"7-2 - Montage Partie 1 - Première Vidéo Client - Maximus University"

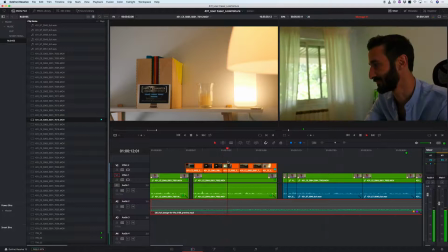[16:40]
Là, tu vois qu'on a un petit problème.
Est-ce que j'allais communiquer exclusivement via internet ou par des...
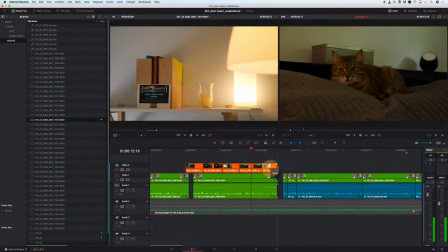[16:47]
Bim. Là, plus besoin du chat.
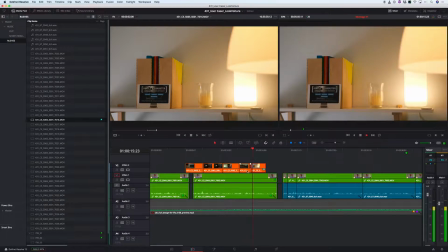[16:50] Exclusivement via internet ou par des médias physiques comme du prospectus ou justement des stickers.
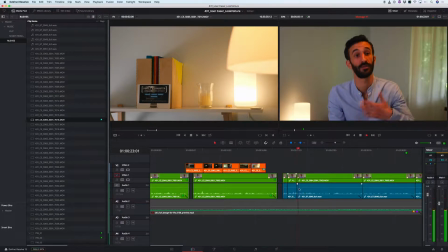[16:58] Donc, j'ai décidé de floquer ma voiture. À ce moment-là, j'ai entamé mes recherches.
Ok, donc là, on a deux choses qui peuvent être intéressantes. C'est que je me rends compte que j'ai un peu trop d'illustres ici. Et que ça peut être intéressant de ne pas forcément avoir toute l'illustre ici.
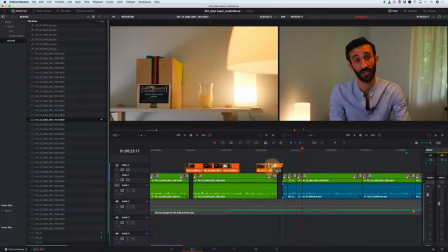[17:13]
Donc, ce qu'on peut faire, c'est peut-être décaler ce chat. Et en même temps, j'ai l'impression qu'ils vont sauter, le chat et la boîte. Ça manque de contexte, ça manque d'autres images dans le style pour qu'ils ne sautent pas. Et on va essayer un truc dans ce style-là. Est-ce que j'allais communiquer exclusivement via Internet ou par des médias physiques Et donc là,
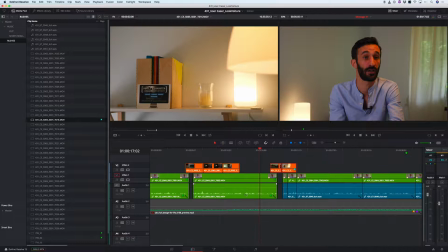[17:31]
ce qu'on va faire, c'est qu'à terme, on aura le « ou » par des médias physiques. Directement, on reviendra sur lui qu'à ce moment-là, en fait. Que ici.
Ou par des médias physiques comme du prospectus ou justement des stickers.
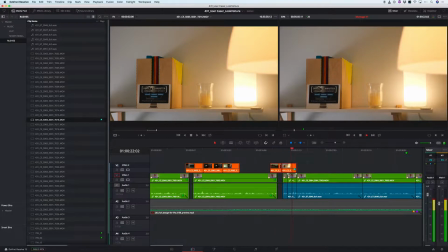[17:45] Donc j'ai décidé de floquer ma voiture. À ce moment-là, j'ai entamé...
Et du coup, là, on recollera.
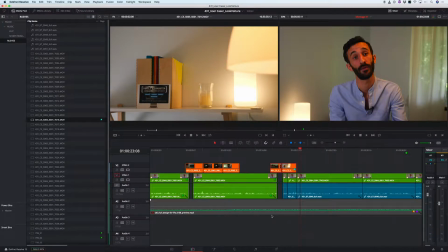[17:51]
On recollera pour pouvoir enchaîner directement sur les images. On va réactiver la musique. Tac. Et on va voir ce que ça donne. On va juste aller vérifier qu'on n'a pas d'autres images qui peuvent servir ici. Ah oui, je ne suis plus sur la timeline. Donc là, je peux choisir la timeline des rushs illustres. Elle est là. Donc tu vois, j'ai le petit sélecteur rapide comme je l'ai ici, très pratique.
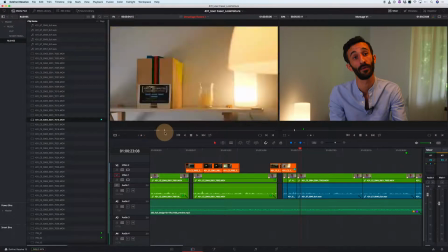[18:10]
Enfin, sauf qu'il marche pas. Si, ça y marche, voilà. En fait, c'est juste que je me déplace. Donc ça, c'est bon.
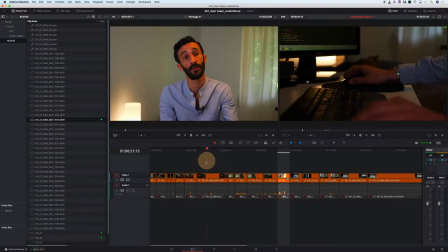[18:17]
Est-ce qu'on a des rushs qu'on peut utiliser là ? Est-ce qu'on a... Ouais, on a du clavier, on a de la souris, ça on a déjà utilisé.
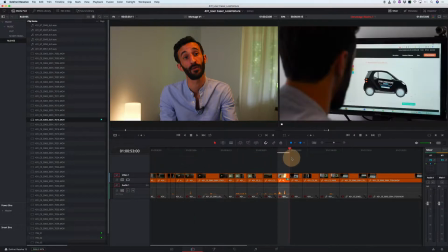[18:24]
On peut pas remettre deux fois la fenêtre de code. On peut pas mettre ça parce que ça va... on va utiliser à la fin.
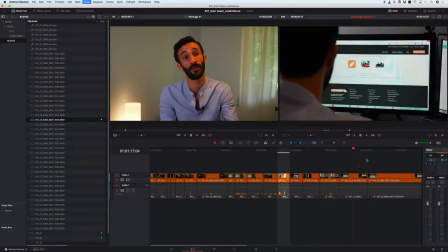[18:31]
Ça, on va en avoir besoin aussi pour le simulateur. Ouais, hein, je t'ai dit qu'on avait peu d'illustrations.
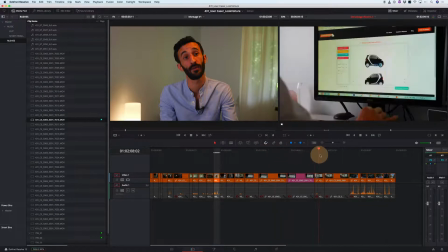[18:36]
Donc ça va pas, ok, ça va pas être très pratique.
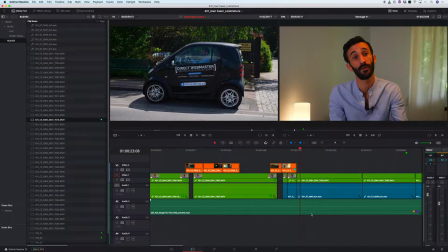[18:40]
Ok, bon, là on va être un peu dans les choux, donc on va essayer d'économiser nos illustrations parce que tu vois qu'on a beaucoup de cuts et qu'on a pas tant d'illustrations que ça. Donc on va aller les poser là. Maintenant on va faire un passage très rapide et on va poser les illustrations, juste les poser là où on sait qu'on va les mettre, de façon à ce qu'on puisse voir les problèmes qu'on a tout de suite.
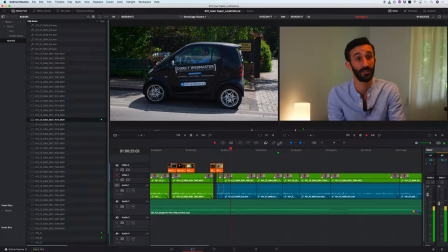[18:59] Des recherches sur internet, j'ai été voir des prestataires qui étaient spécialisés là-dedans. Et finalement, je me suis rendu compte que c'était assez cher de floquer.
Par contre, on a baissé la musique parce que c'est insupportable.
Et sa voiture, j'ai trouvé Look Voiture qui m'a permis justement d'avoir un prix beaucoup moins cher et
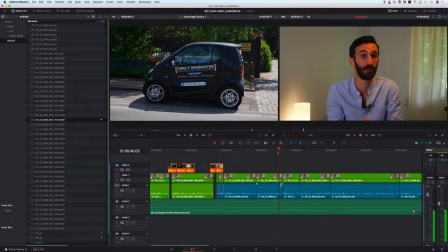[19:16] surtout de coller les stickers moi-même de façon très simple. Ça fait maintenant 5 ans que j'ai marqué ma voiture. Et...
Tu vois que celui-ci, on va peut-être pas forcément avoir besoin de l'utiliser. En plus, il a un début qui ne nous arrange pas parce que...
De floquer sa voiture, j'ai trouvé Look Voiture qui m'a permis...
On comprend pas bien le « j'ai trouvé Look Voiture » parce qu'il articule pas très très bien.
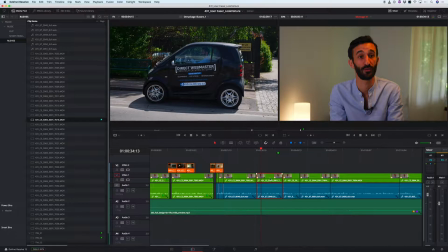[19:35]
Donc ça, c'est peut-être un truc qui va sauter. Tac, une petite couleur. Toi, tu vas peut-être sauter. Ça, à mon avis. Justement. En fait, là, vraiment, il faut commencer à être drastique. D'avoir un prix beaucoup moins cher et surtout de coller les stickers. Donc ça veut dire qu'on passerait de ça,
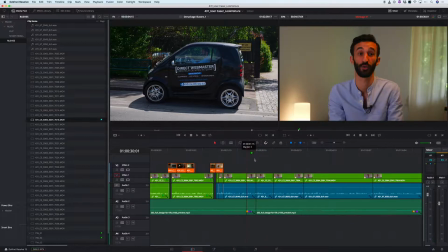[19:51]
si on teste, hein, on passerait de ça à ça. compte que c'était assez cher de floquer sa voiture.
Ça fait maintenant 5 ans que j'ai marqué ma voiture et c'est vrai que j'en suis déjà très satisfait.
Ok, donc ça va pas parce que dans la logique de l'histoire, on n'a plus la découverte de Look Voiture.
Beaucoup moins cher.
Et on va faire trouver une manière d'illustrer Look Voiture.
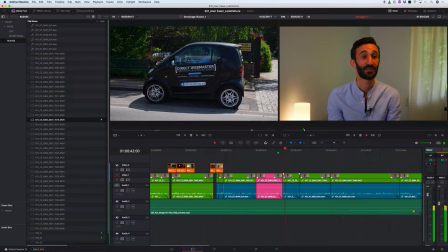[20:09] Surtout de coller les stickers moi-même de façon très simple. Ça fait maintenant 5 ans que j'ai marqué ma voiture et c'est vrai que j'en suis déjà très satisfait, premièrement. Ça m'a apporté beaucoup en termes de contacts, en termes de clients. C'est vrai que quand je suis sur l'autoroute, j'ai des gens qui me font un petit signe comme ça pour me dire qu'ils vont m'appeler.
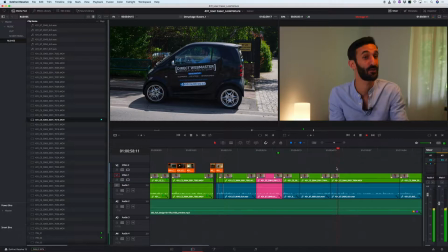[20:27] Quand je gare ma voiture, par exemple, j'essaye de la garer justement dans des endroits qui sont très visibles.
Donc là, le petit signe, on va être obligé de l'avoir. Donc ça, on va être en in. Là, par contre, on peut avoir lui qui est très fier de sa voiture. Ça fait maintenant 5 ans que j'ai marqué ma voiture.
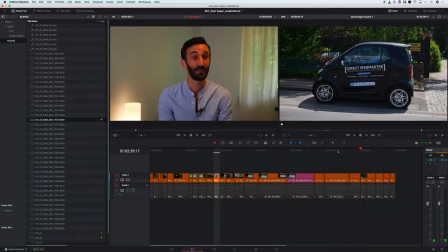[20:41]
Donc on va vraiment poser à la volée. On va voir si après on les retirera, on les changera, on verra autrement.